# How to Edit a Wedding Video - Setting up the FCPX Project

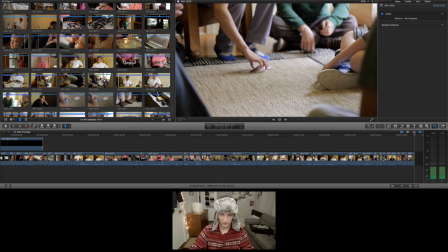33:16 I think I like the middle one. So this has to be like 100.
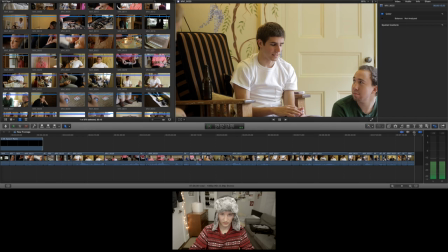33:24 No, probably 50. I kind of like it starting up here instead of leaving him with this, like, right there.
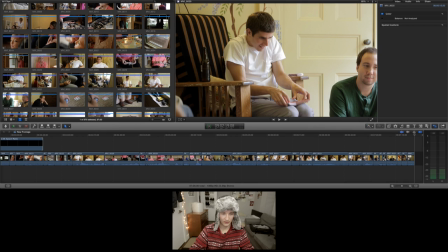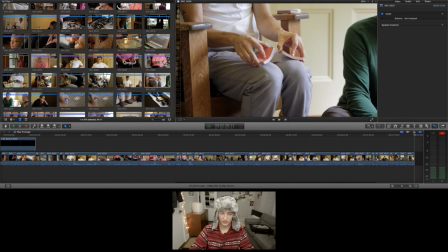33:41 Ooh, I like that. I might have another one.
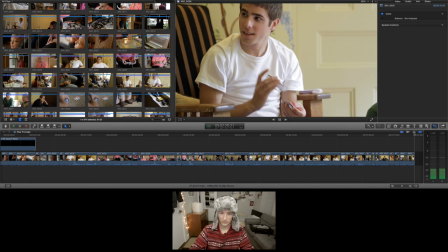33:50 Yep. So now I go up to him.
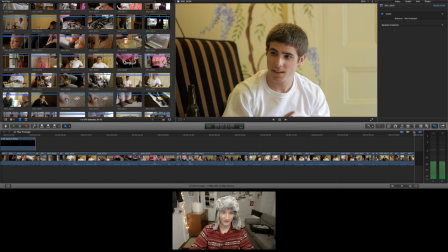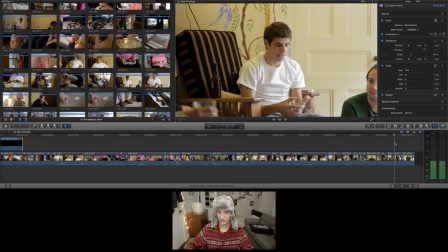34:00 It's a bit more dynamic and interesting than the shot before. So it's like this. Going down to the cards reactionary or like that.
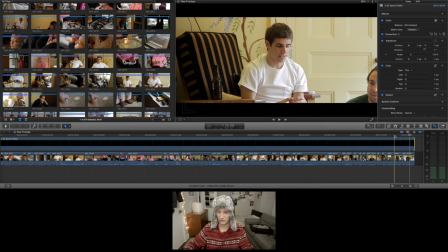34:13 I kind of like that much better. And we'll let the aspect ratio be our final judge on this.
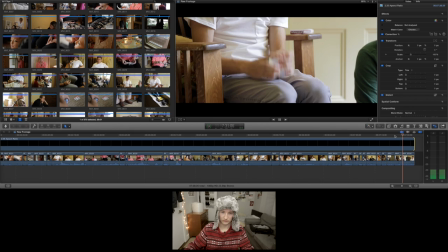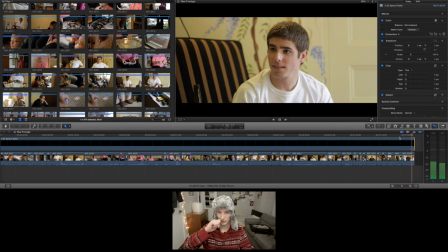34:26 There's more information, but I get to isolate what I want you to look at more with this shot.
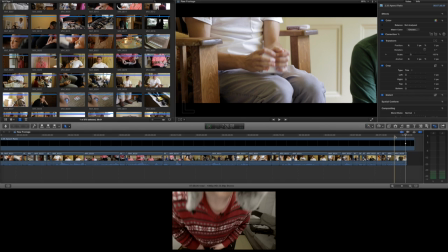34:34 I just like that better because we see more of him like turning to his friends. So we're gonna double check the camera real quick. It's still rolling. Yes, it is. We have magic lantern, so it'll roll for a while.
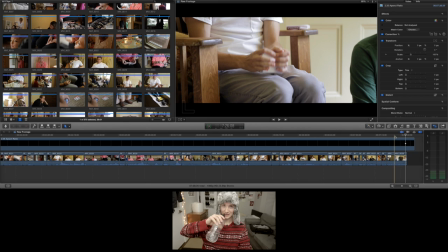34:47 I trust that at least. If you're watching, you've been watching this whole time, let's take a drink together.
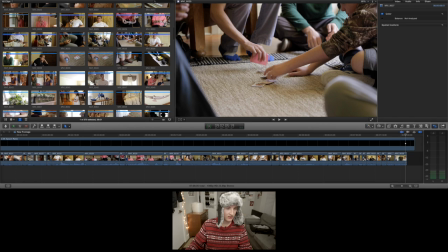34:59 Ah, you're dope. Let's continue.
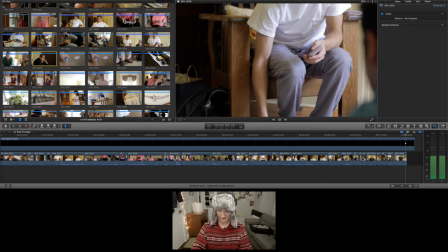35:03 Okay, so we got that nice little introduction to the card scene. Looks like we got some more video clips.
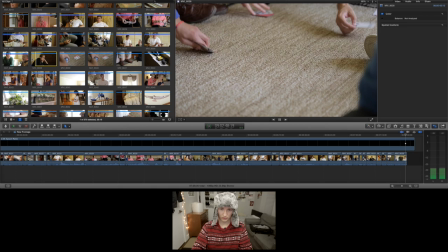35:16 I kind of like that right there. So, the throw. Click grab, grab, throw.
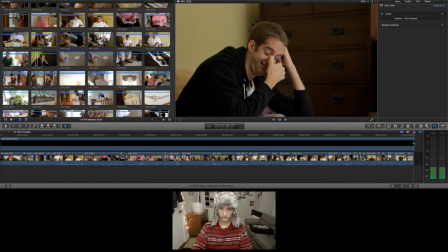35:26 Let's throw that. But there's more.
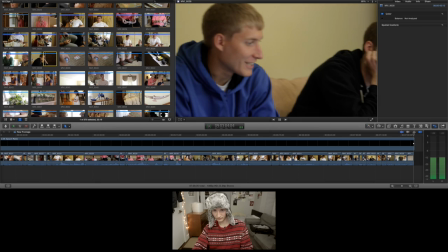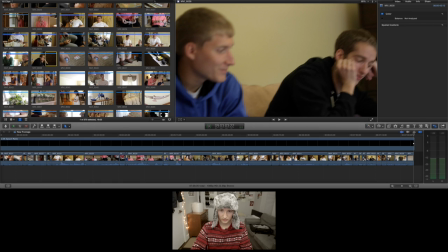35:41 That's good.
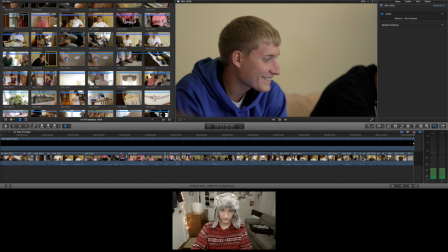35:47 We'll take that sound bite.
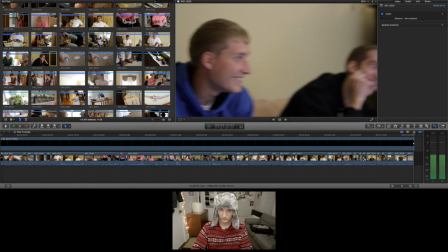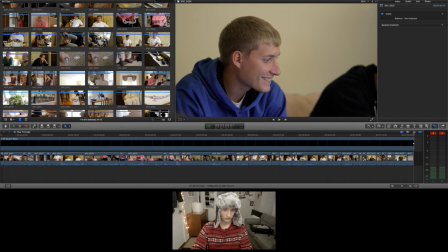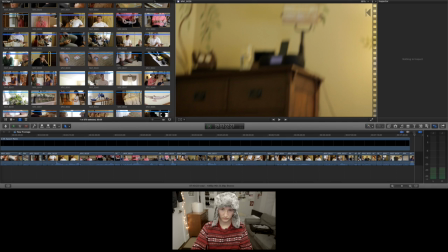36:01 We'll take that reaction.
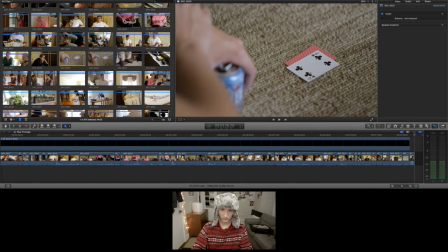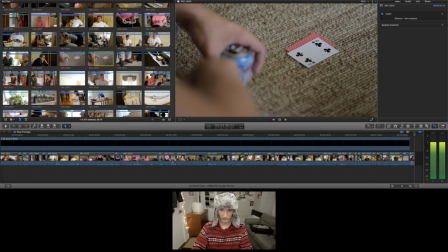36:09 Looks like this is a real close-up. I want motion. I add the motion if I'm not getting any.
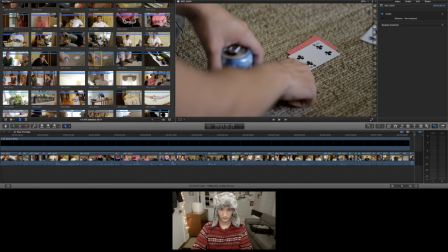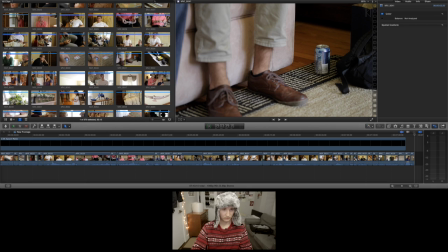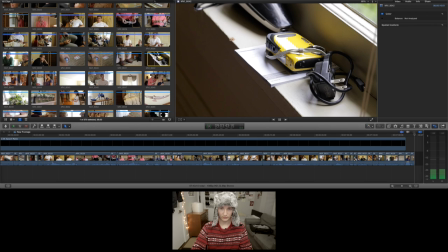36:29 Hairy legs, I'm good. There's the camera.
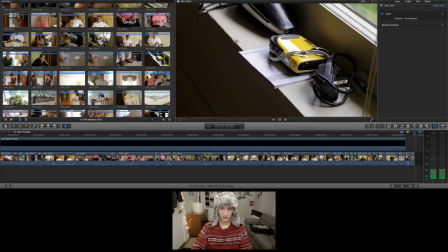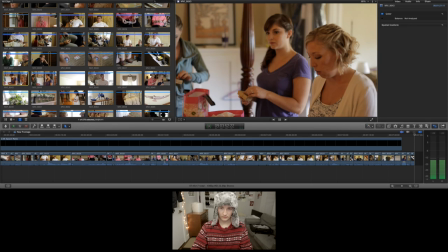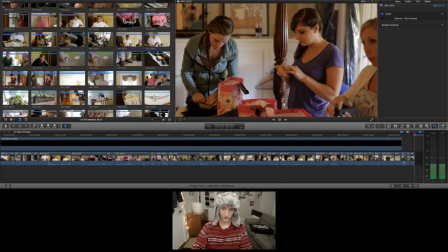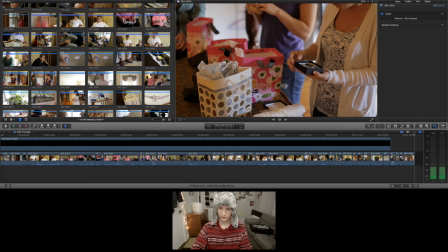36:49 So she gave out her gifts to them.
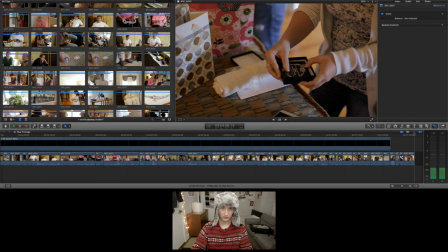36:57 Good sound bite.
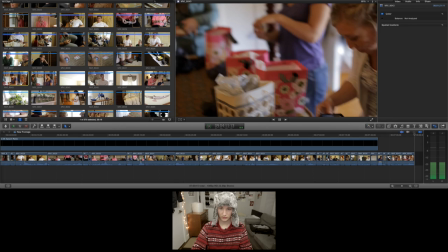37:00 Good, good, good, good, good. I'll keep that as a sound bite and then push in.
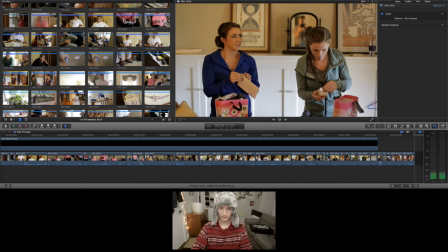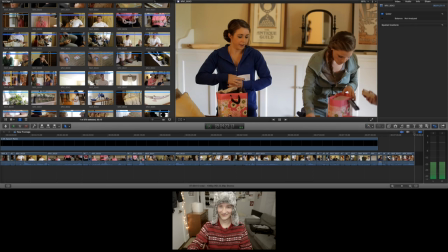There I am.
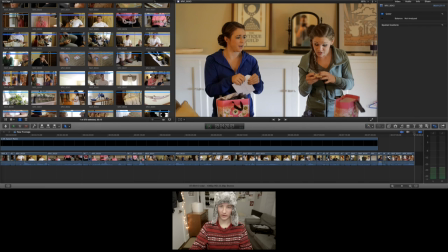37:22 Wait for it. Go back.